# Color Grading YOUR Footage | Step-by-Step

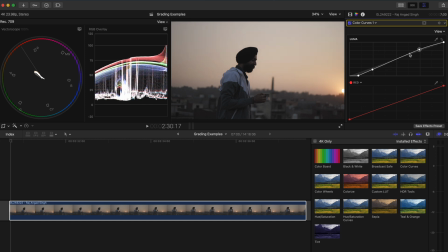(8:19)
I'll boost the highlights a little bit and I'll make minor adjustments to the curve here to dial in my contrast. Next, I want to add a color wheels adjustment to boost the saturation. I'm going to push it pretty high for this one. And then I'm going to add some blue into the shadows to give the shadows a bit of life and some more orange into the highlights to make the sunset pop.
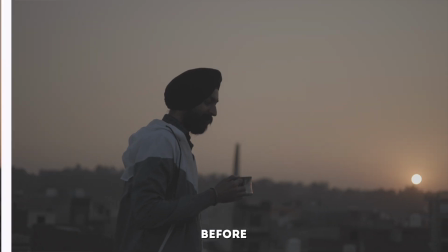(8:38)
Here is the original shot and the graded version.
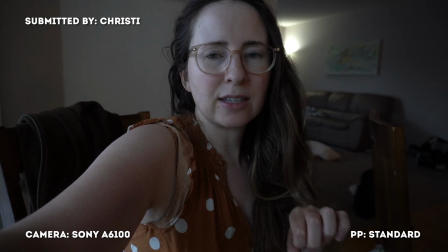(8:45)
The next submission came from Christy and it was two shots from the Sony A6100.
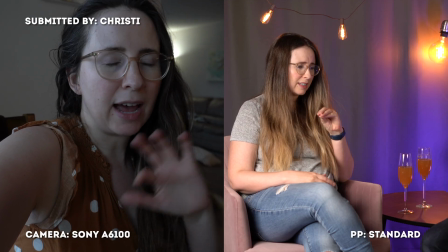(8:51)
It looks to me like it was shot in a standard color profile and she was having trouble matching these two shots. One is pretty dark and not very saturated according to our scopes, and the other is a lot brighter and a lot more saturated.
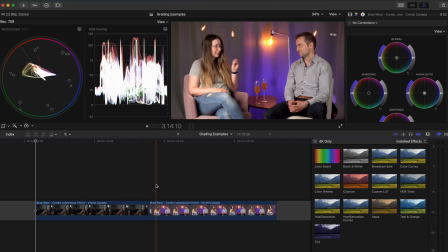(9:03)
There are also some additional colors in the second shot, so I don't think we'll get a perfect match,
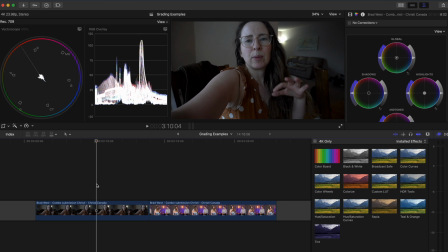(9:07)
but we can certainly make these two shots look a little bit more cohesive, especially if we're cutting from one to the other.
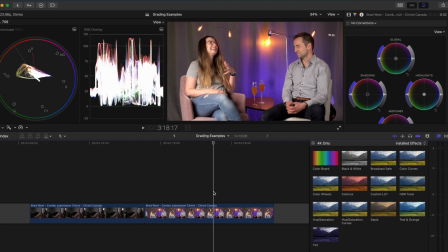(9:13)
Let's start with the second shot because I want to use that as my target. I want the first shot to match this shot.
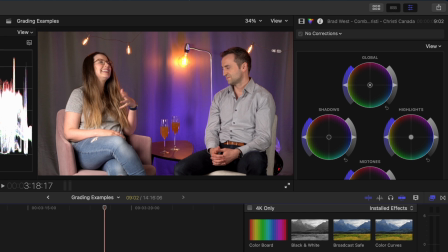(9:19)
So let's grade this the way we want it.
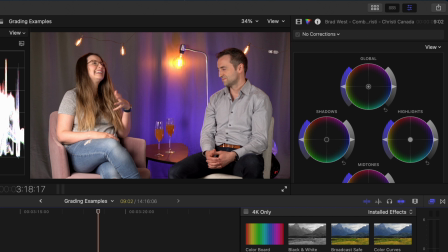(9:21)
The clip looks a little bit warm, so I'll add a balance color effect using the shortcut Command-Alt-B, and I'll switch it to white balance over here.
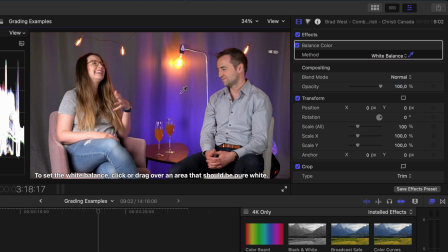(9:28)
And using the eyedropper tool, I'll select this little bit of white on her jeans. Next, I'll add a color curves adjustment to darken the background a bit.
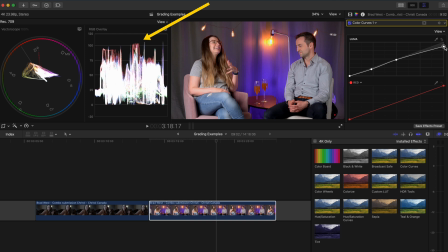(9:36)
I'll add a point here to anchor the midtones, and then I'm going to pull these highlights down a bit, and I'll add another point here to boost some of the brighter areas. That kind of contrast makes the subject pop from the background a bit more.
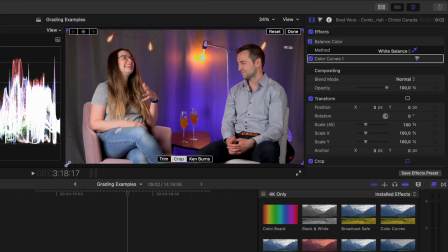(9:48)
Next, I'll select the crop tool and crop into her skin over here so that I can isolate her skin tone.
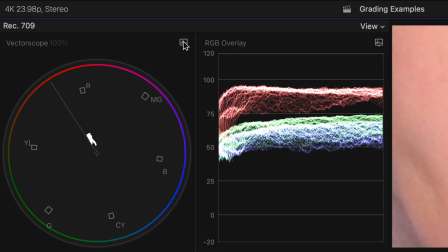(9:54)
You want your skin tones to lie on this skin tone indicator line. If you don't see it, you can click on the little waveform icon here and enable it from the menu.
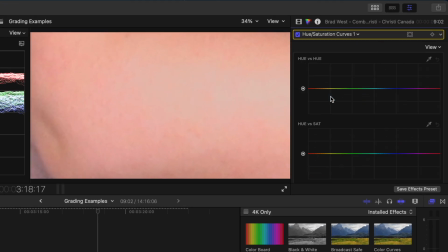(10:03)
I'll add a hue versus saturation curves adjustment, and on the hue versus hue curve, I'm going to click on the eyedropper to select a skin.
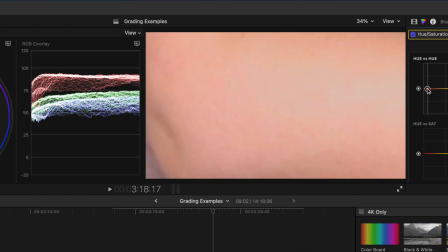(10:10)
Now I can grab this point and move it down slightly until the skin tone is closer to the skin tone indicator line.
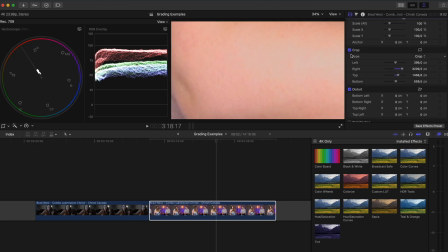(10:16)
I'll go back to the video properties and disable the crop so that I can see the full shot.
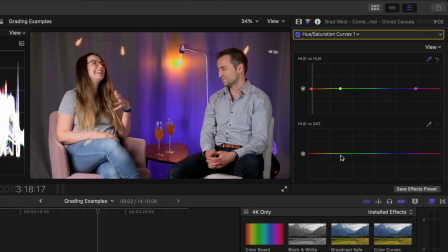(10:20)
I'll head back to the hue saturation curves adjustment, and I'll click to create a few points here that match the hue versus hue curve, and I'll increase the saturation of the skin tones. This is what it looked like before adjusting the skin tone, and this is after.
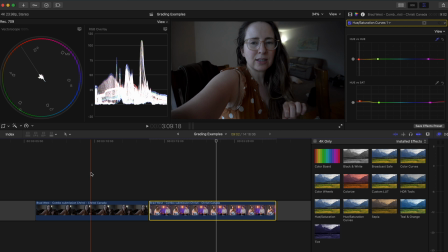(10:33)
Now we can try to match the first shot to this shot. I'll add a curves adjustment, and I'll bring up the highlights to increase the overall exposure, and then I'll adjust the contrast a little bit.
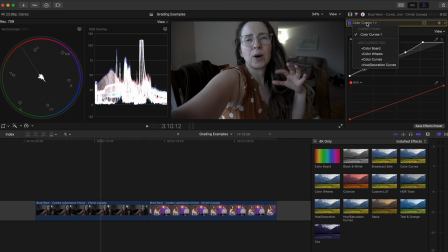(10:43)
It's brighter now, but still very desaturated in comparison to the other clip, so I can add a color wheels adjustment and boost the global saturation.
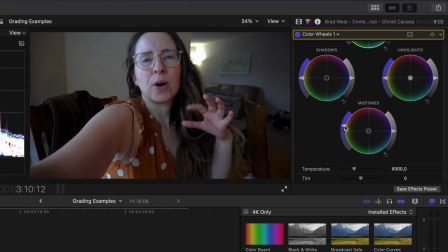(10:51)
Because skin tones lie in the mid-tones, I'm also going to boost the saturation there, as well as the highlights for the brighter areas of her skin. I'll add another color wheels adjustment because I want to warm up her skin. This time I'm going to add a color mask, making sure it's a 3D mask, and then selecting her skin tone.
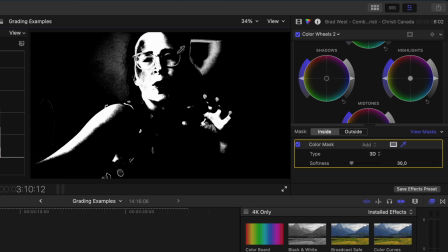(11:07)
I'll click on view masks over here, and I'll play around with the selection until I'm happy. I'll also bump the softness way up.
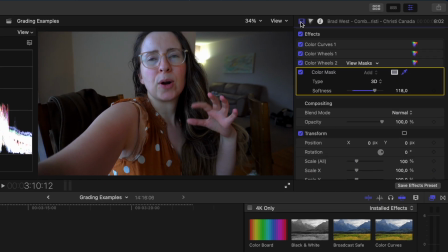(11:13)
I'll click on view masks over here. Now let's crop into the skin so we can see where it lies on the vectorscope.
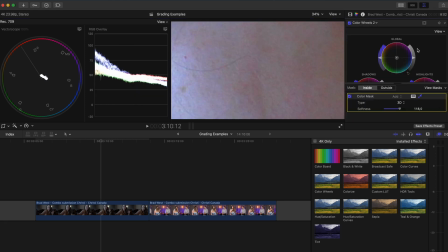(11:20)
As you can see, her skin is very cool or blue. So I'll push this global slider more towards orange to bring her skin tone back to a warmer color. Let's go ahead and disable the crop, and now these two shots look a lot more cohesive than they did before. Matching colors and different cameras is a tricky part of color grading, and I talk more about that in my color grading course, which you can go check out using the link down below. Thanks again to all of you for submitting your footage to me to grade. If you guys enjoyed this kind of video, please let me know, give me some thumbs up, and maybe I'll do this again. Thanks for watching, and I'll see you in the next one.